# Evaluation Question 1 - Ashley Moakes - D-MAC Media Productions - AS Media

The 2-minute thriller opening that we have produced both conforms and challenges the conventions of thriller films. Setting. The majority of our thriller opening is set in a basement.
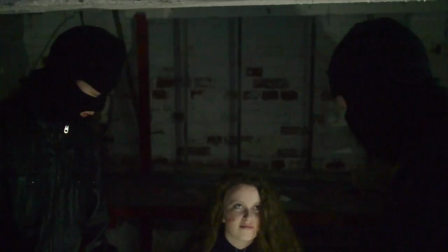(0:24)
We got the idea of setting it in a basement from the conference room from the film The Dark Knight.
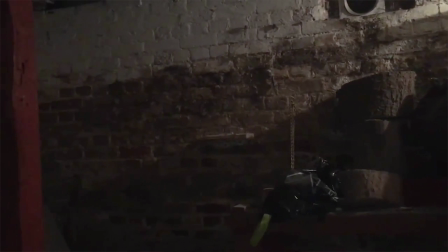(0:33)
This is quite a conventional setting for a thriller film as it is quite dark and mysterious.
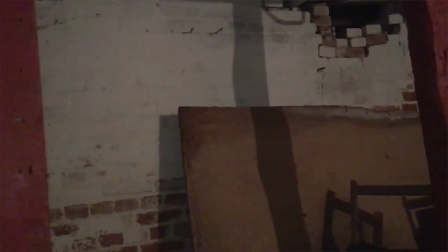(0:37)
We moved things around in the basement prior to filming so it was suitable.
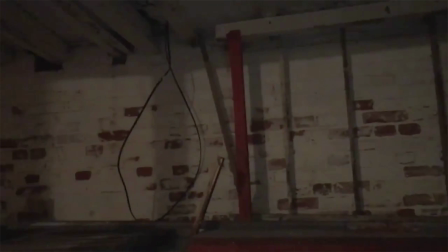(0:41)
We deliberately made the basement dark and gloomy by covering the windows and left some things laying around to help make it appear realistic.
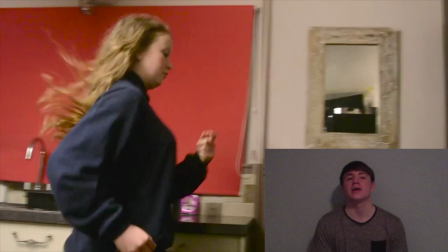(0:49)
We used the kitchen as it was the only way the protagonist would be able to exit the house.
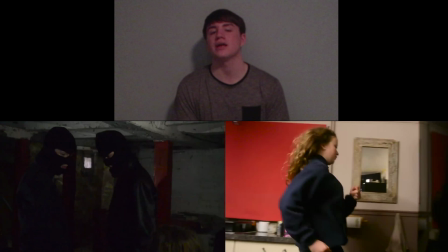(0:54)
The bright light from the kitchen contrasted highly compared to the basement, which helped to symbolise that she was free.
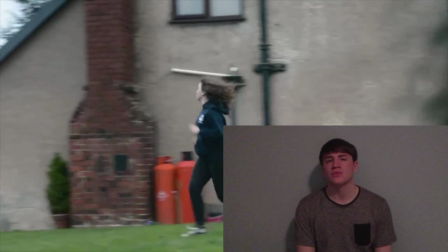(1:01)
We decided to use the garden that was just outside the kitchen. We got the inspiration to use the garden from the Hunger Games.
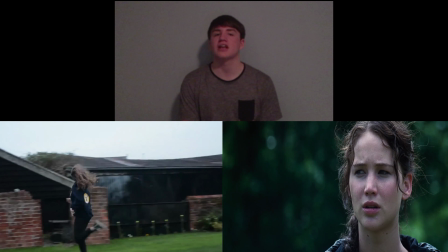(1:07)
The idea of such an open space with a lack of hiding spaces helped to add suspense.
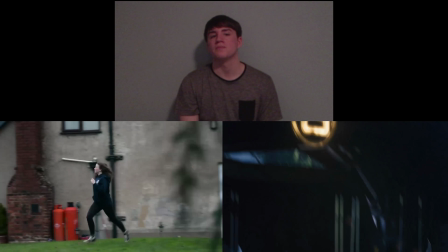(1:11)
It can be seen as an unconventional setting as it is so bright and open, although it can still be seen as thrilling as it shows it could happen anywhere.
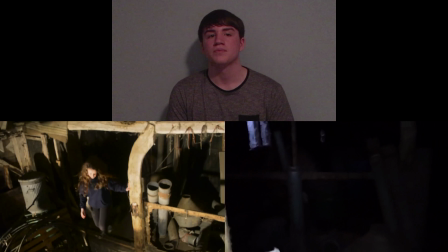(1:19)
We also used the barn that was located outside the house. We decided to use this as it was dark and gloomy.
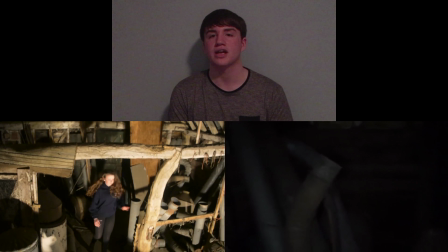(1:25)
It appeared uncared for and was a suitable place for Megan the protagonist to hide. Camera shots. We used a wide variety of camera shots throughout our thriller opening to make it appear more interesting. We used camera shots such as close-ups, mid-shots and a trunk shot. Trunk shot.
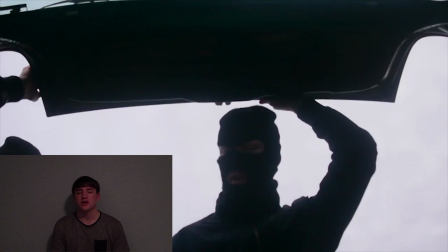(1:41)
We used the trunk shot in our opening as we found it to be an incredibly inspiring camera shot.
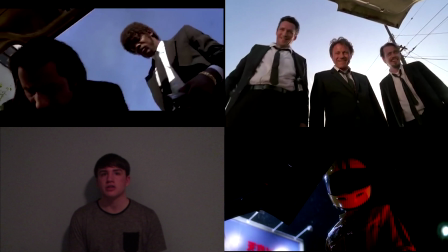(1:46)
We got our inspiration for this camera shot from various films that were directed by Quentin Tarantino, such as Reservoir Dogs and Pulp Fiction.
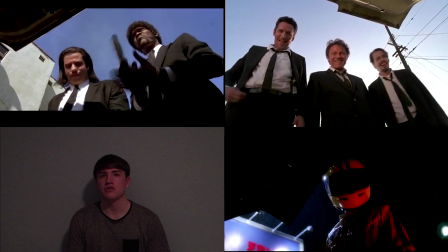(1:53)
It is an extremely conventional camera shot for a thriller film and works well as a cliffhanger. Close-ups.
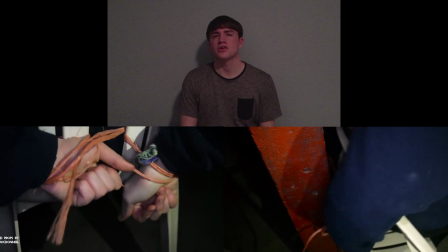(1:59)
Close-ups are used a lot in thriller films. We use them to help show significance and focus the audience's attention, for example when Megan is tied to the chair.
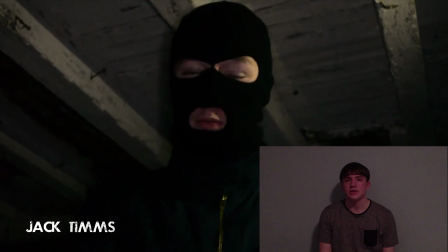(2:08)
High/low angle. We used high and low angles throughout our thriller opening to help show how powerful Ben and Jack are and how Megan is at mercy of them.
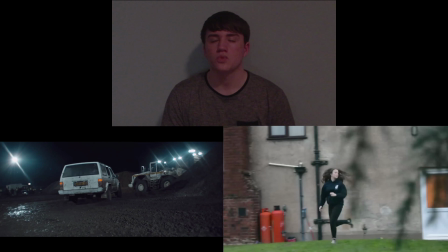(2:18)
Along with all the different camera shots, we used editing techniques such as quick cuts,
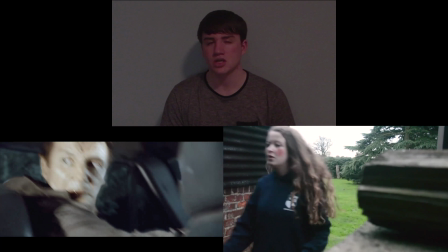(2:22)
which are extremely conventional with thriller films, for example in Taken where the car chases or fight scenes occur.
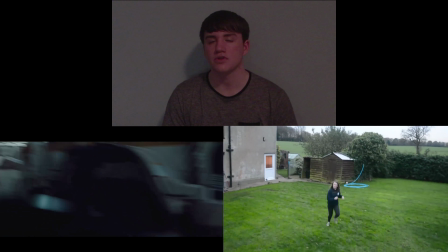(2:27)
We used quick cuts to show the faster paced parts of our thriller opening, such as when Megan is running across the garden.
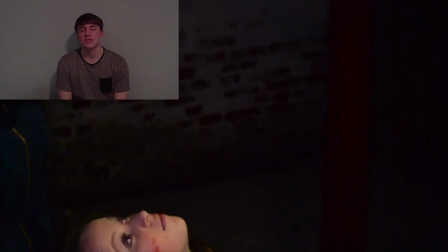(2:34)
Mise-en-scène. Lighting. Most of the lighting throughout our thriller opening was extremely conventional as it was low key.
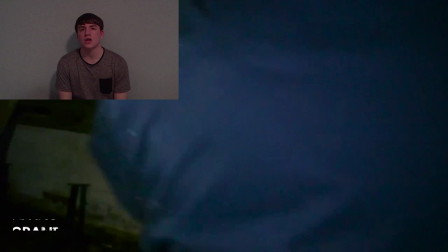(2:41)
We used this type of lighting in the basement and the barn.
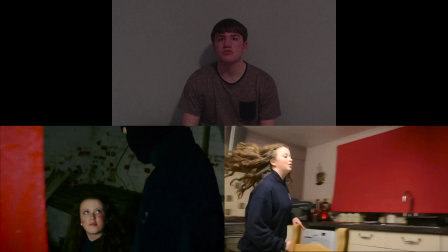(2:43)
When Megan gets into the kitchen/garden, it's much brighter, which can be seen as a convention as it indicates that she's free. When we were filming in the basement, we had the majority of the light on just the actors, so the audience attention was focused.
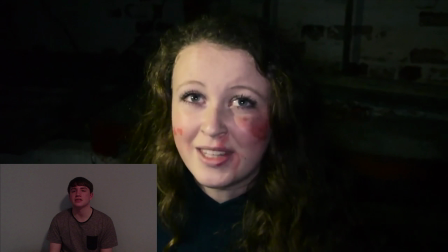(2:55)
We had more light on Megan the protagonist than Jack and Ben the antagonists. This helped to portray Jack and Ben as more sinister.
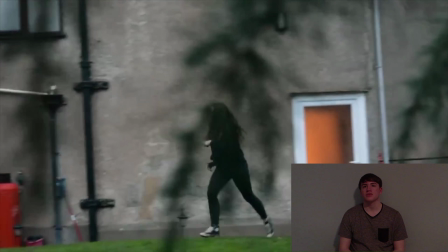(3:03)
Costume/makeup. Megan's clothing was chosen based on the fact that we wanted it to appear realistic as if she was kidnapped out of the blue.
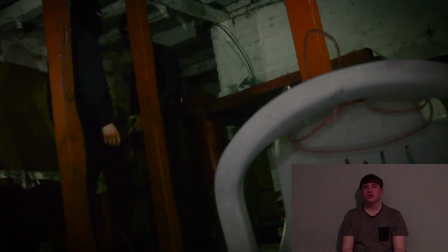(3:10)
We chose to have very conventional kidnappers. To do this, we chose dark clothing for them to wear and got them to wear balaclavas.
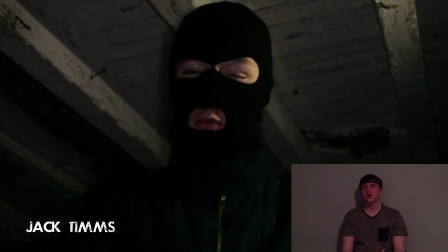(3:16)
The balaclavas help draw the audience's focus to their eyes as they are unable to see much else.
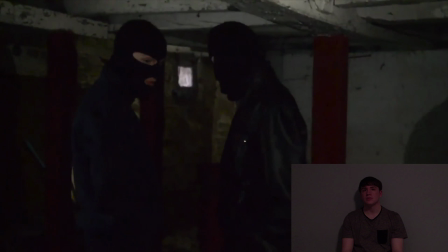(3:21)
The black clothing helps connote their sinister personalities and helps to show the difference in power between the protagonist and the antagonist.
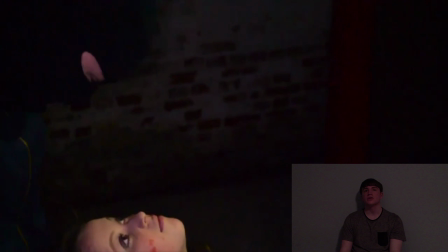(3:27)
We included fake blood to show that Megan had been beaten.
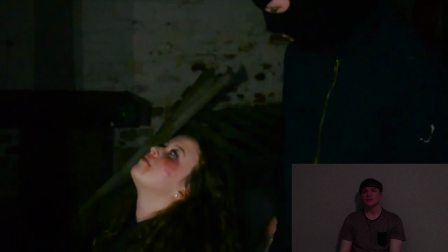(3:31)
We applied fake blood to the Hessian bag, Megan's face and Jack's knuckles to make it appear more realistic.
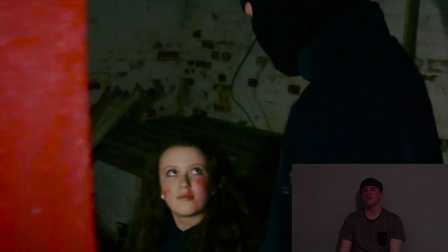(3:36)
It is quite conventional for a thriller film to include violence and blood, for example in the film Seven.
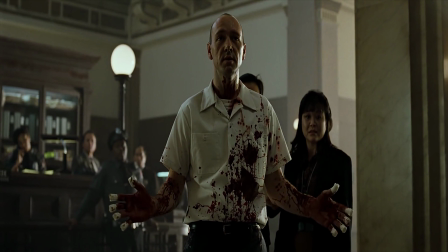(3:42) You're looking for me.
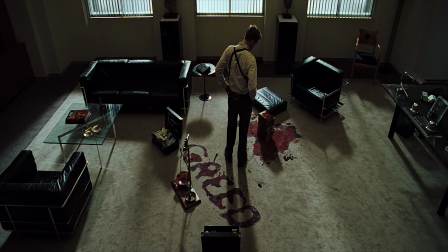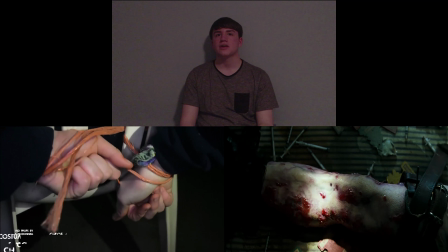(3:55)
Props. We decided to have the protagonist tied to a chair in the basement.
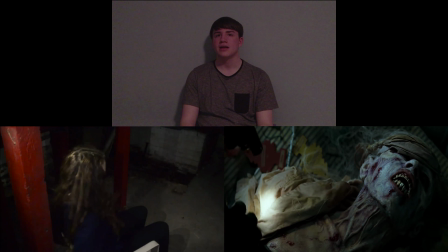(3:59)
It is convention for the protagonist to be tied up, as it helps to show that he or she is vulnerable and has no control.
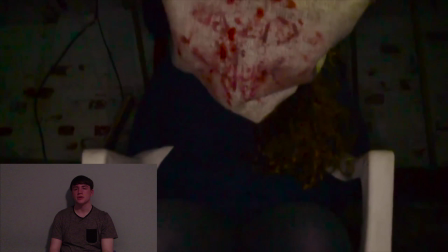(4:05)
We also decided to include a Hessian bag that had fake blood applied to it to hide the protagonist's face and help add mystery and create suspense.
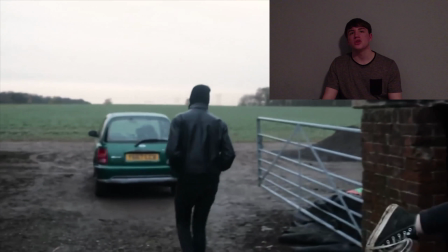(4:12)
We also incorporated the use of a car into our thriller opening.